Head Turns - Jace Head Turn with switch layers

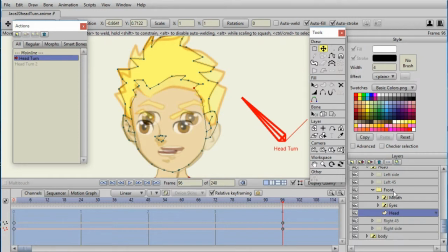20:19 but if you're trying to do like I do here which is have the front, left, and right switch layers then you want the hair to align properly but the way that I'm going to do it is I'm going to use the front view I'm just using the three quarter image to show basically
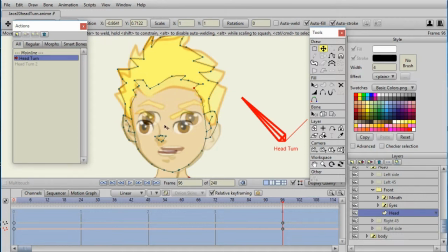20:37 where things should be and then I'll adjust the three quarter layer to match that okay, now I'm going to stop that part and go to the eyes And what I'm going to do here,
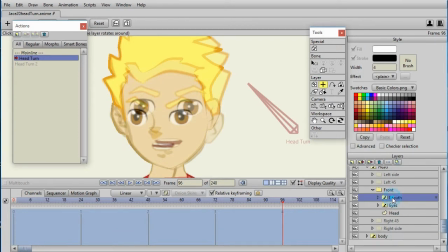20:49 let me actually show the mouth. And what I'm going to do here is actually select the center of the mouth with the set the origin. That will allow me to then drag the mouth. And that really includes all of the switch layers to the place it should be.
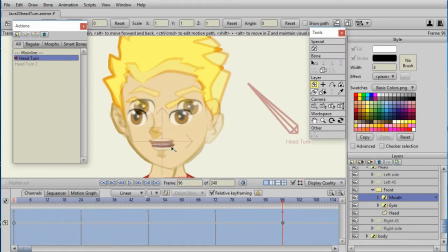21:09 And I'm actually going to shrink it some to make it look like some perspective. and you can actually even use the perspective tools.
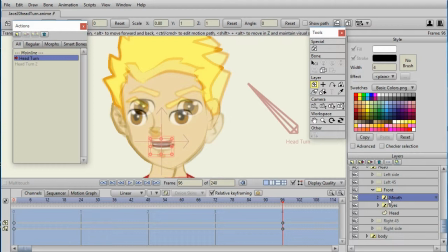21:21 Now, one tip is if you're going to use the perspective tools, I strongly encourage you do it on the group layer and not on the individual layers. If you play around with it, what you'll start to see is if I do the perspective on the individual layers, it'll start moving points in ways that are hard to control. Once I've moved the mouth where I think it should be,
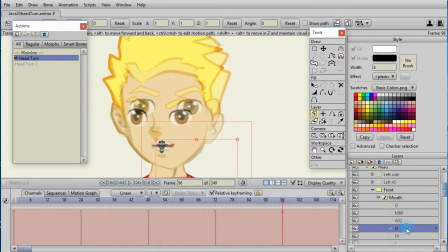21:41 I can click on the individual switch layers to see if they look like they're in the right position and make a little adjustments if I need to. Just make sure that your time pointer is staying at the frame 96, which is fully all the way over turned left.
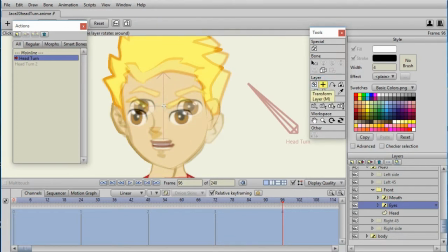21:57 Now I'll do the same thing for the eyes, setting the origin into the middle of the eyes, and then transform the eyes. Again, I'm going to only move them horizontally. I will pull them in to give that little bit of perspective look,
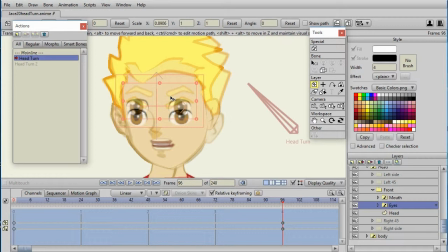22:15 but I'm not going to move them vertically because I'm going to use another bone to do the up and down movement. So that's why I'm only going to do horizontally. So what you should have at that point is the head that does turn left and right.
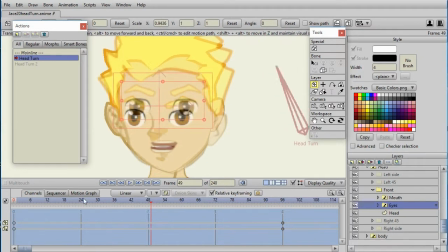22:32 You see it turning to the left here. Actually, not to the right. We've only done the left turn. We see that happening, but we may need to do tweaks with a three-quarter view. Now, if I want to add that line for the nose, which is what I really need to do,
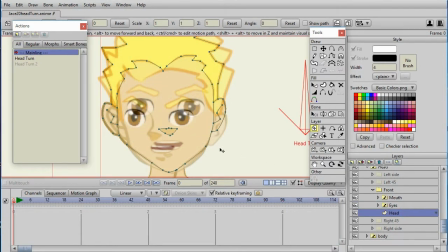22:50 I'm going to go back to the main line, bring up the head, select the Add Point Tool. Now, make sure I'm on frame zero, and I'm going to add a couple of points in there.
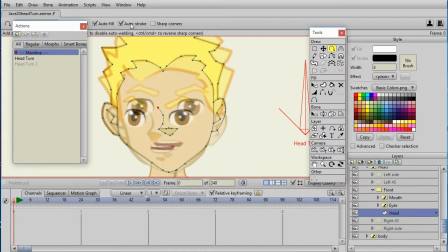23:07 So what I'll want to do is also then go in and put the stroke on and make sure the color is right. And I'm actually going to add a symmetrical one on the other side, because remember his head's going to turn to the right at another time. So when he's facing front, all of these will be, the width will be zero.
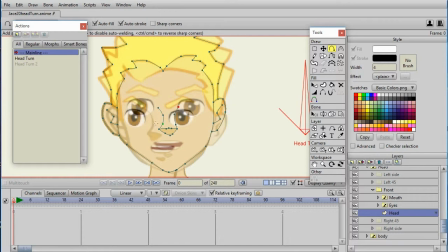23:27 And then the width increases as it goes to the other side.